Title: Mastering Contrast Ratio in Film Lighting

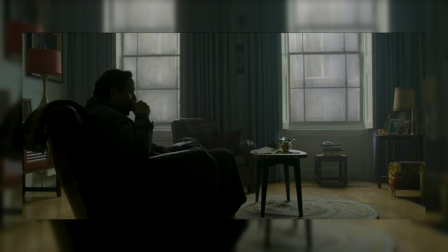436s
Using things like negative fields to take away light, shaping and sculpturing light to actually deliver the mood of the scene,
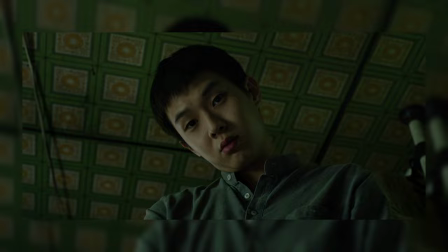443s
or creating a high contrast ratio by using more negative fields and more light control tools,
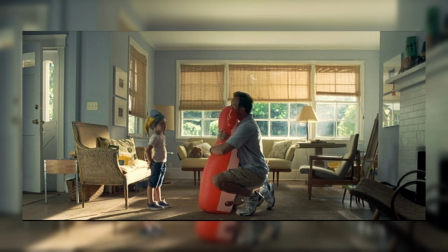447s
or by actually introducing more light and opening up the shadowy area to actually make it more alive. now that's the skill of a cinematographer also choosing your lighting equipment carefully can also impact the entire conversation of
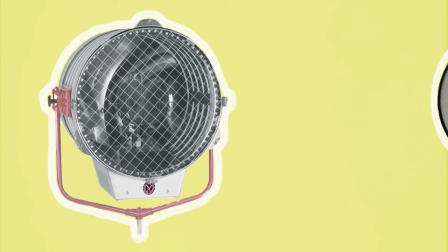462s
contrast ratio because the type of light you use can have a very big impact on the
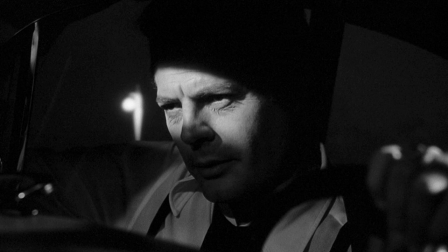467s
contrast ratio for example if you use hard light like Fresnel's because of their lenses they are very hard light they create strong shadows you
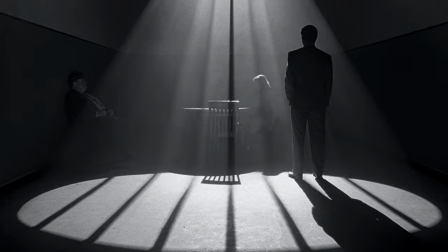475s
can create more contrast by placing them at an angle that creates deep shadows if you use soft lights like diffuse softbox,
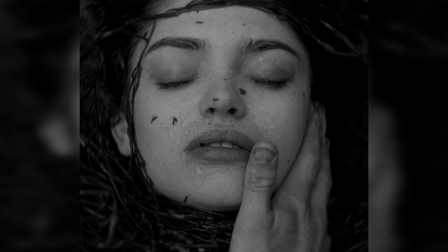482s
you can create more evenly lit and natural looking less contrasty look. Also balancing your exposure,
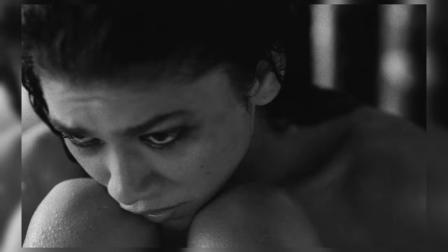489s
it is important that you ensure that the highlights and the shadows are properly exposed as exposing your highlight can lead to blown out looks like we already know. While under exposing your shadows can lead to creating very muddy and dark look. If you ever watched the last season of Game of Thrones where we all complained of how difficult was it to see into the shadows who was who, now that's a reference example of a dark muddy look. You will need to adjust your light and camera settings to expose your image right.
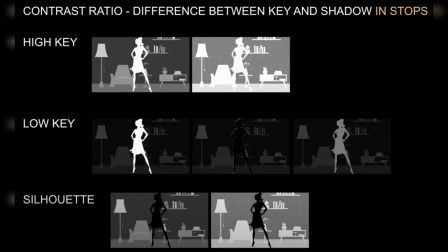514s
This is where we can actually now go into whether we're exposing high key, low key or exposing an image to become a silhouette.
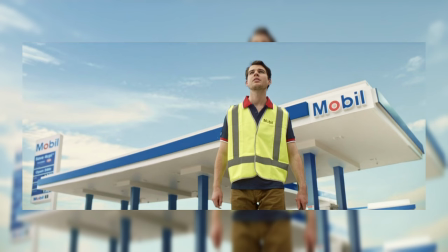522s
High key is when your background is actually matching the levels of luminance of your key or it's higher than your key.
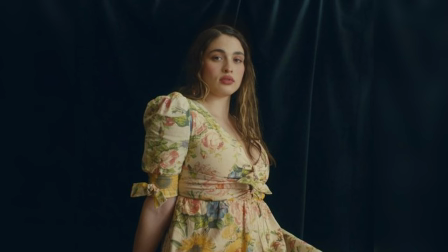530s
Low key is when your background is darker or is black than your key.
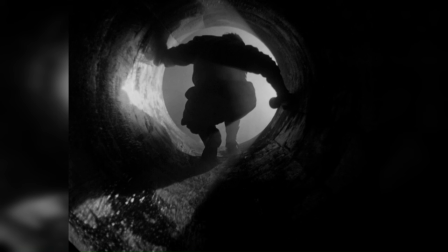535s
The silhouette is when the key is underexposed or black against a properly exposed or bright background. Overall, contrast ratio is an important factor to consider when lighting for your film, as it greatly affects the look and feel of your scene. By understanding the principles of contrast ratio and carefully choosing out your light equipment, you can create the mood and atmosphere that suits your subject matter and your location. Tag us on an Instagram handle with your best intriguing image you have that shows unique contrast ratio and stand the chance to win a Canon C-17 camera package for one day. Winners will be announced in the next video. The contest is open to all those who live in the Lagos area. So until next time, look out for yourself, be safe during this election and improvise, adapt and over call. I look forward to all your images and who's going to take over the prize. Thank you.